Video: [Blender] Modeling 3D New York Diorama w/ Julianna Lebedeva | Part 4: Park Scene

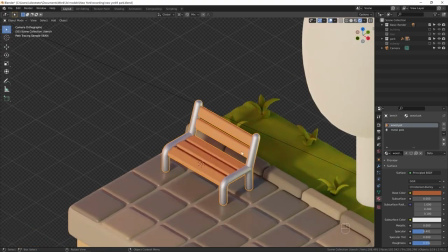4:09 Now I'm going to apply some materials. They don't necessarily have to be the final materials, of course, but I like to add color at this stage,
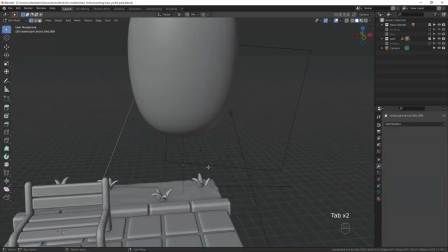4:17 and then when I'm done with all the other parts, I can always go back and adjust the colors to my liking.
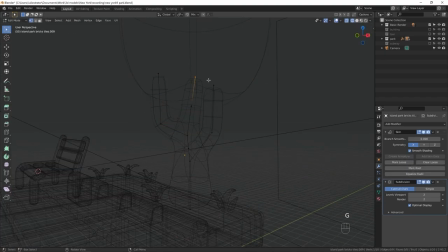4:22 I'm making the tree trunk the same way I made the plants, by using skin modifier and adjusting the thickness.
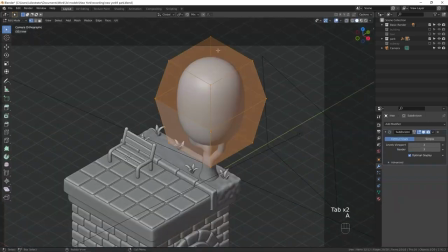4:29 In this case, I made the roots thicker with Ctrl+A and the branches thinner.
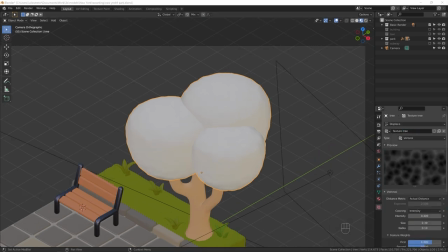4:36 The crown of the tree I'm making out of 3 separate blobs. It's a very common way to depict a tree, by drawing separate volumes. And then I'm adding a displace modifier again, this time with Voronoi texture.
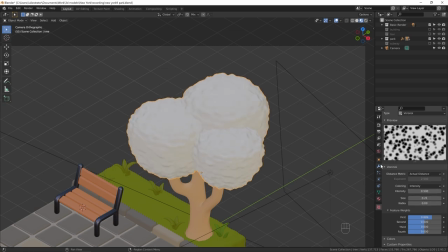4:49 As you can see, you can get many different results by using the same tool and just playing with its properties.
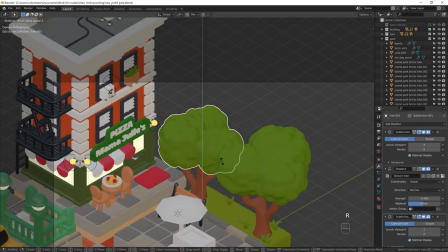4:56 This is the beauty of 3D modeling. the variety of results you can get with a minimal set of tools.
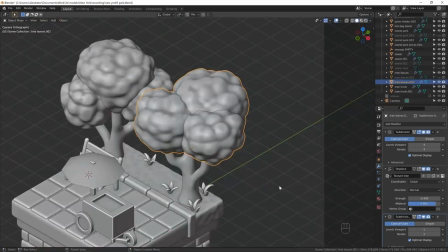5:01 Here, I'm adjusting the Voronoi texture that I used the displace modifier with. And this is exactly what I was just talking about. Look at the different results I'm getting just by tweaking the color ramp property. At some point, this looked like a huge rock with cracks, a surface of an alien planet, or a sponge from the bottom of the ocean.
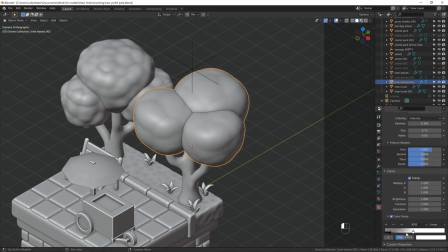5:21 All with just one operator.
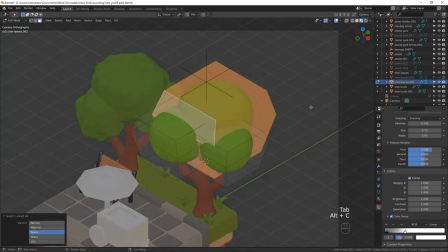5:25 I decided that I'm pretty happy with a subtle displacement on the tree crown and moved back to the trunk.
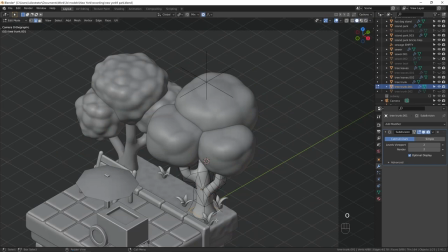5:31 I applied the modifiers that I had on the object, twisted it a little bit for a more organic shape, and decided to do some sculpting.
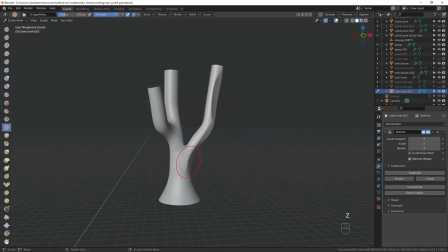5:40 My absolute favorite brush for sculpting is scrape brush. I use it a lot here.
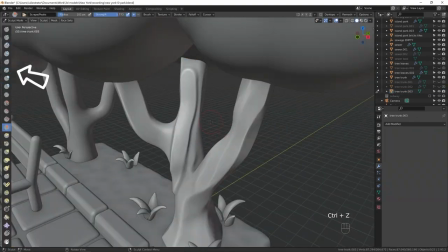5:45 And here I also used layer brush to add some volume where I felt like it was needed.
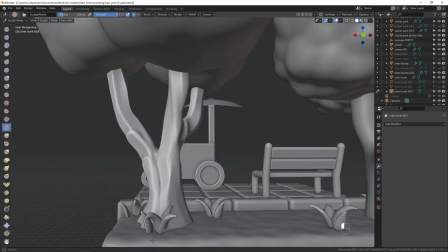5:52 After I was happy with the result, I wanted to compare the tree to the rest of the scene to make sure I didn't overdo it.
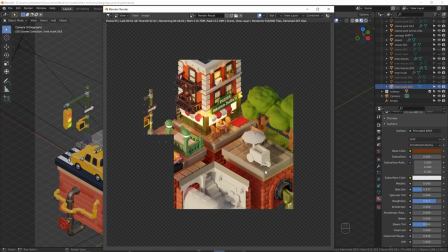5:59 Because obviously I didn't have any sculpted objects before, so I rendered the entire scene real quick to make sure the sculpted parts fit the style.
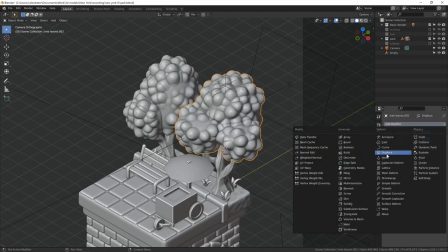6:08 Even in a very simple scene, you can greatly benefit from using some color variation.
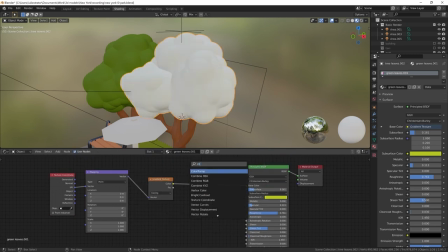6:15 An awesome tool for that is a gradient. This is what I decided to use for the crown of the tree.
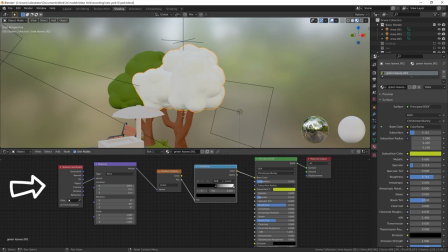6:22 This is how you set up your material nodes to get the gradient like this. The gradient can be as subtle or as eye-catching as you want it to be.
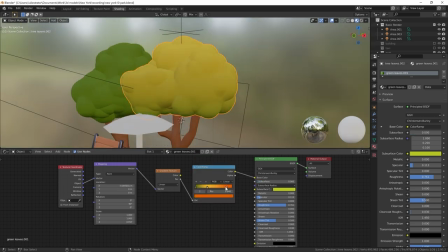6:31 Cheerful cartoonish style that I'm going for allowed me to use a very bright, fun gradient from green to yellow.
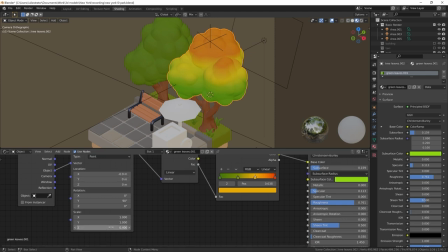6:37 To make sure the trees don't blend into each other, I decided to color one of the trees yellow.
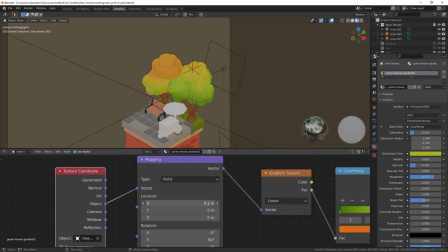6:43 It also worked as an extra beat of storytelling, because you look at the image and you understand a little bit more about this world.
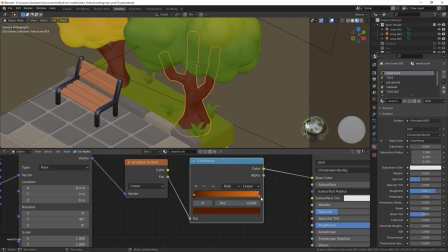6:51 Like, for example, that it's supposed to be early autumn. I really like to add those details.
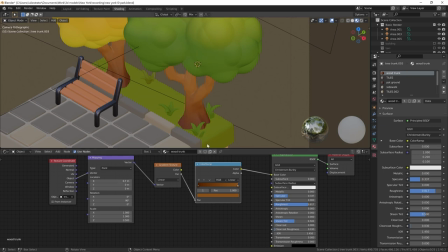6:57 I feel like they really bring the world to life, and with very little effort on my part.
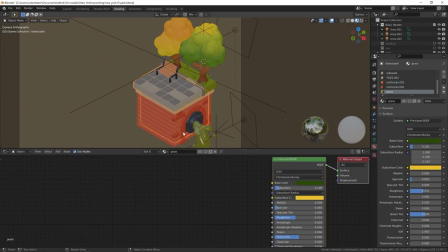7:03 And now I'm adding gradient to other big parts of the image, like tree trunks and this brick wall.
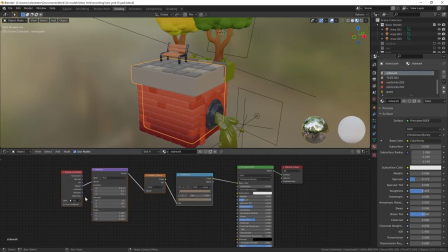7:10 Here, just one simple gradient and slight color variation on the bricks gives it a much more interesting look. It gives you a different level of polish.
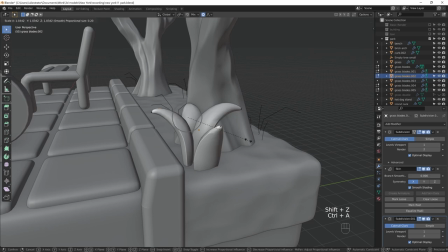7:20 I decided to adjust the plants a little bit, and here you're noticing why it's really convenient to copy things as a duplicate,
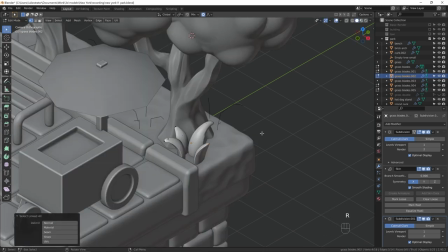7:28 because I could adjust just one plant and get the results that I needed on all of them without having to repeat it multiple times.
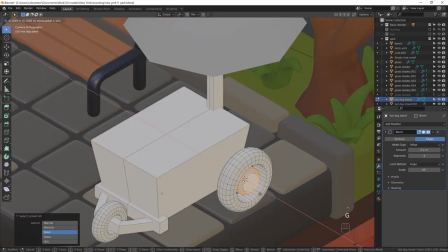7:37 Now it's time to make the hot dog stand. There isn't anything complicated and modern in it.
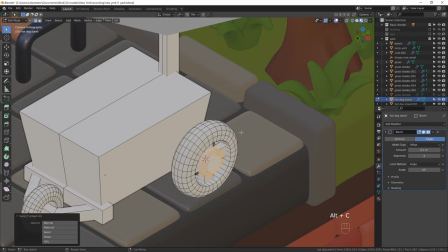7:42 I'm doing the things that I've been doing for the entirety of the series, just extruding things, beveling them, scaling, moving. The difficult part is design. That's what you're doing most of the time when you're modeling.
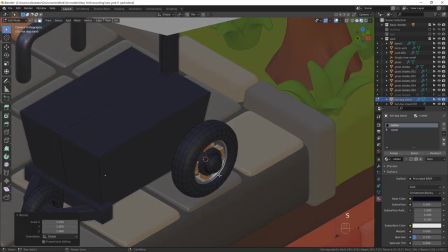7:58 For me, a much more complex task is looking at multiple hot dog stands and deciding what are their defining features.
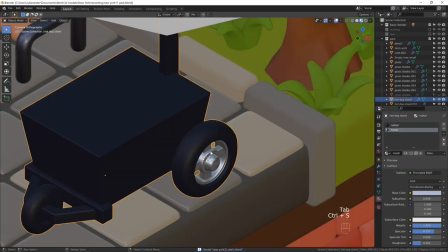8:06 What makes a hot dog stand, and what I can omit.
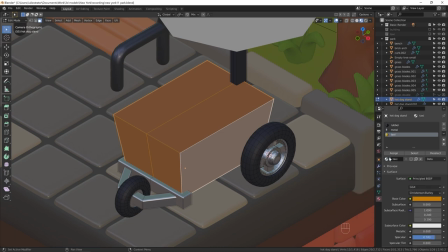8:12 That's the most difficult and the most fun part of modeling, decision-making, design.